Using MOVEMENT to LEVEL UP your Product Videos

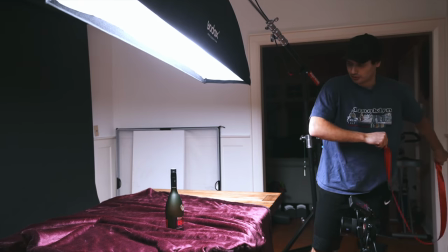[0:00]
Three, two, one. All right, welcome back to the channel, everybody, and welcome back to the home studio. Today, we have a video brought to you by Edelkrone.
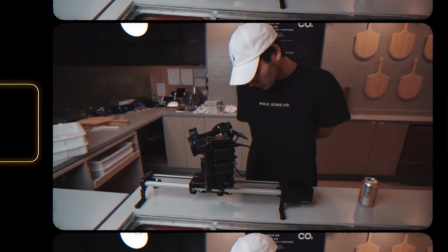[0:10]
As you might know, if you've seen my videos in the past, I use tons of Edelkrone products. I'm a longtime customer. Now, Edelkrone does have a couple of exciting new products that I am super pumped to use throughout this year for all of my client work. We've got the new Pan Pro and the Edelkrone controller. Now, the new Pan Pro works seamlessly within the existing Edelkrone ecosystem.
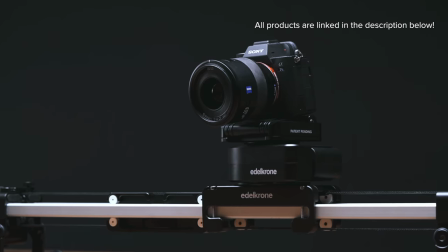[0:29]
So if you've already got some Edelchrome products, you can pair those up and they will work together to get you those beautiful shots.
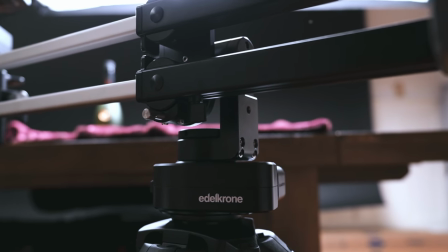[0:35]
You can use the Pan Pro with target mode, so when you're using it with your Jib 1 or Slider Plus, you can keep your camera locked onto your subject. The Pan Pro also has a very impressive 30 pounds carrying capacity, so if you're using bigger cinema cameras, you're not going to have an issue there.
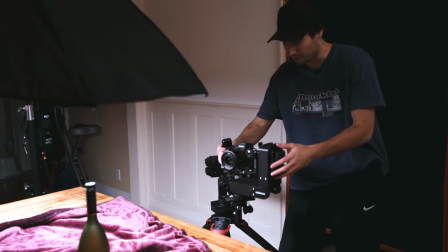[0:49]
Conveniently, we've also got full hand control ability. And if you're really going for the ultimate motion control system, you can pair the Pan Pro with the Jib 1 and the Head Plus. Now we are going to get a taste of that setup a little bit later into this video, but for now let's talk about some ways to instantly make your product videos better.
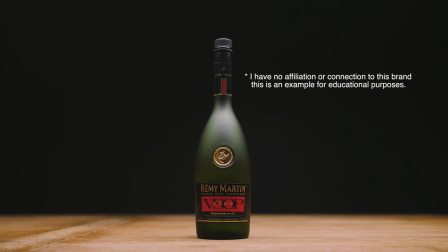[1:06]
Now over here we've got a product on the table. I'm not affiliated with this brand in any way, but this is going to be our subject for this tutorial. You can see this is a pretty boring and basic shot. So I've got a blanket over here.
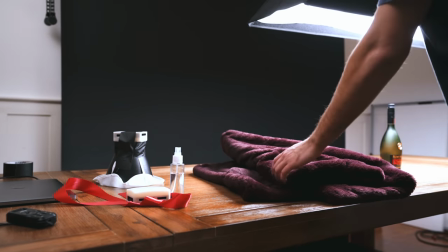[1:16]
This is actually Sarah's blanket. Thanks for letting me steal this. I'm constantly stealing your stuff.
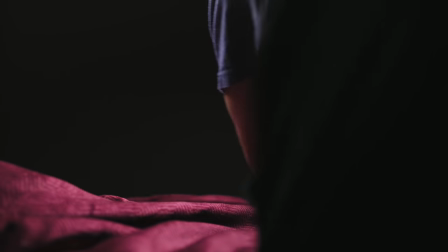[1:22]
So sorry, not sorry. I'm going to lay it down here, try get it nice and even.
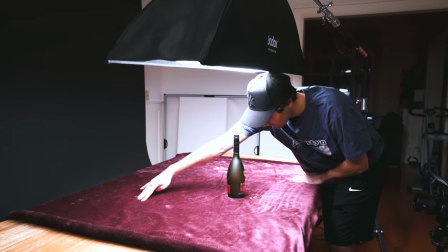[1:27]
I'm going to grab on either end of our blanket here and just kind of pull across.
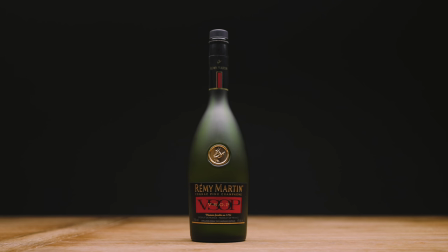[1:31]
Now I think this has definitely achieved a more interesting or visually appealing looking frame,
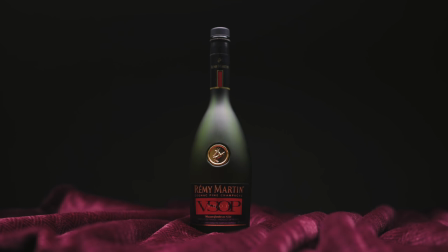[1:36]
but it's not making the shot any better as far as the entertainment value. It's still a very boring and stagnant shot. So here are three ways you can make your shots less boring. Okay. So let's start off with movement of the lights.
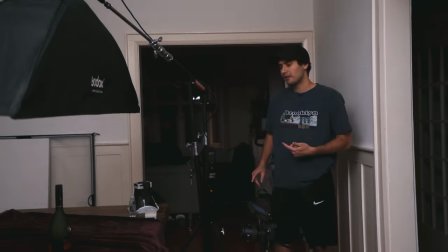[1:47]
I think this is one of the more straightforward methods that anyone can do pretty easily.
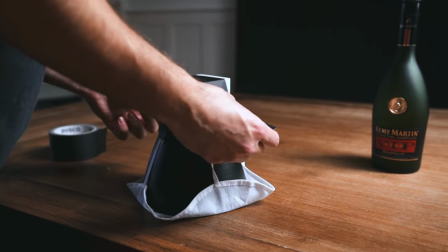[1:51]
So what I've gone ahead and done is I took my other Aputure MC light and I taped it to a light cone.
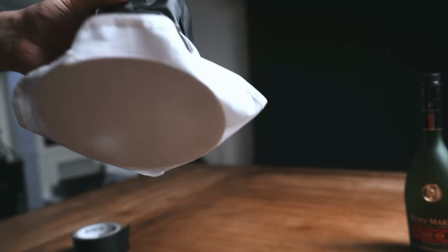[1:57]
This will reflect the light around nicely and then I put diffusion on the end of it. A couple sprays to make the bottle look wet, maybe a little too wet.
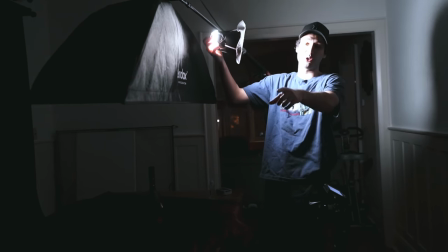[2:05]
All right now Sarah's gone ahead and turned off the room light over there.
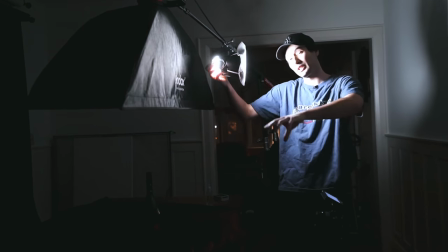[2:08]
It's completely pitch black in here but now we're going to use this to rotate it around our product to create a little sort of dramatic effect.
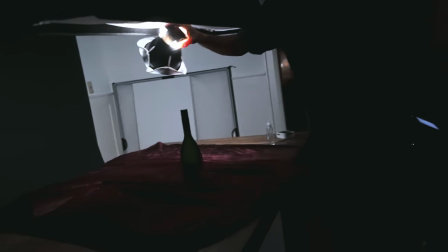[2:14]
You want to make sure you don't get the light in the shot we'll do it one more time and i'd say that's pretty good now as you can see this is a much more dramatic version of the same shot you can reveal labels this way you can make something look a lot more moody if you want to spice up this shot a little bit more you could of course add in a zoom in in post this makes it a little bit more dynamic
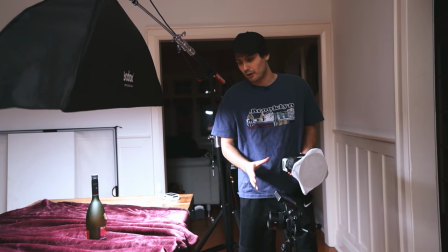[2:32]
and that's a great example of how even if the camera's on a tripod and your subject is stationary you can still create
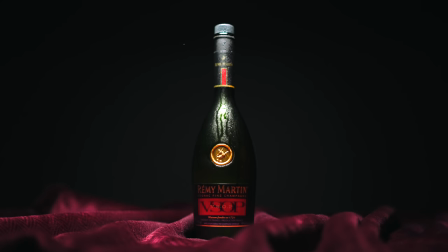[2:38]
movement and interest in the shot by taking a light and moving it around your subject so moving along to the second way we can make the shot look more dynamic and that is to move the subject. Now moving the subject isn't actually totally accurate because all you really want to accomplish is to move something in the frame.
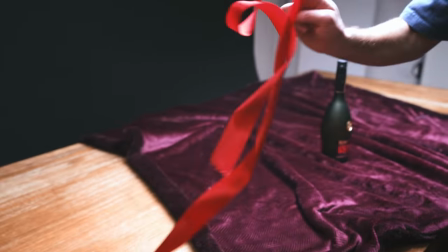[2:54]
I'm going to create movement by using a ribbon. Okay in three, two, one.
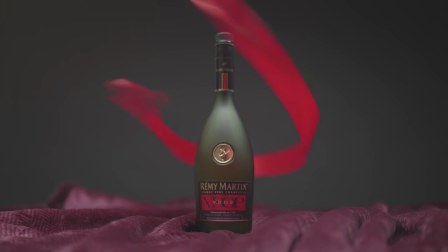[3:02]
And just like we did when we moved the light around the subject we can also add movement in post by scaling in and it's when you combine these movements together you get something more dynamic. Now ideally it would be great to get movement in both the lights and in the subject and in the camera, but sometimes it's hard to do all three, but we're going to get to that. Okay, so as you can see, we have ditched the tripod because now we're going to be talking about camera movement.
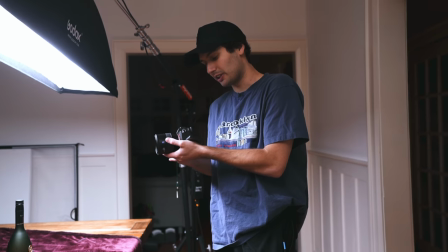[3:25]
As an example here, I'm going to get a shot handheld.
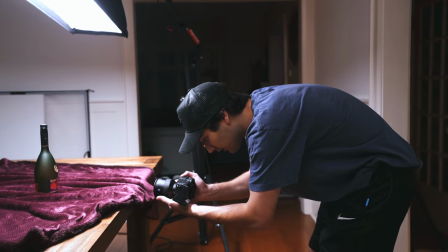[3:27]
All I'm going to do is hit record, and I'm going to make sure that our subject is nice and centered, and I'm going to do a very casual articulation like this.
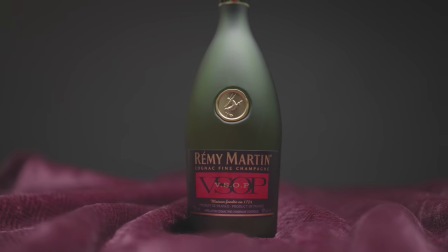[3:36]
We're going to go back here, and that should be pretty good. All we have to do is slow that down to 40% speed because again, we're shooting in 60 frames per second, maybe a touch of stabilization, and this is what we get. Now, of course, getting shots handheld is great because it's super convenient, but the downfall of shooting things handheld is that you don't have your hands free to do other things.
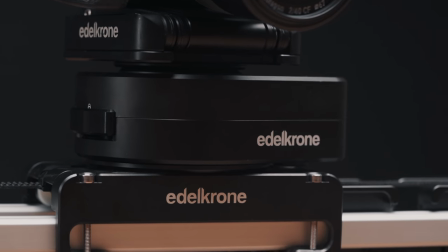[3:58]
Now, right away when I took the Pan Pro out of the box, I noticed that it was very high quality and well-made.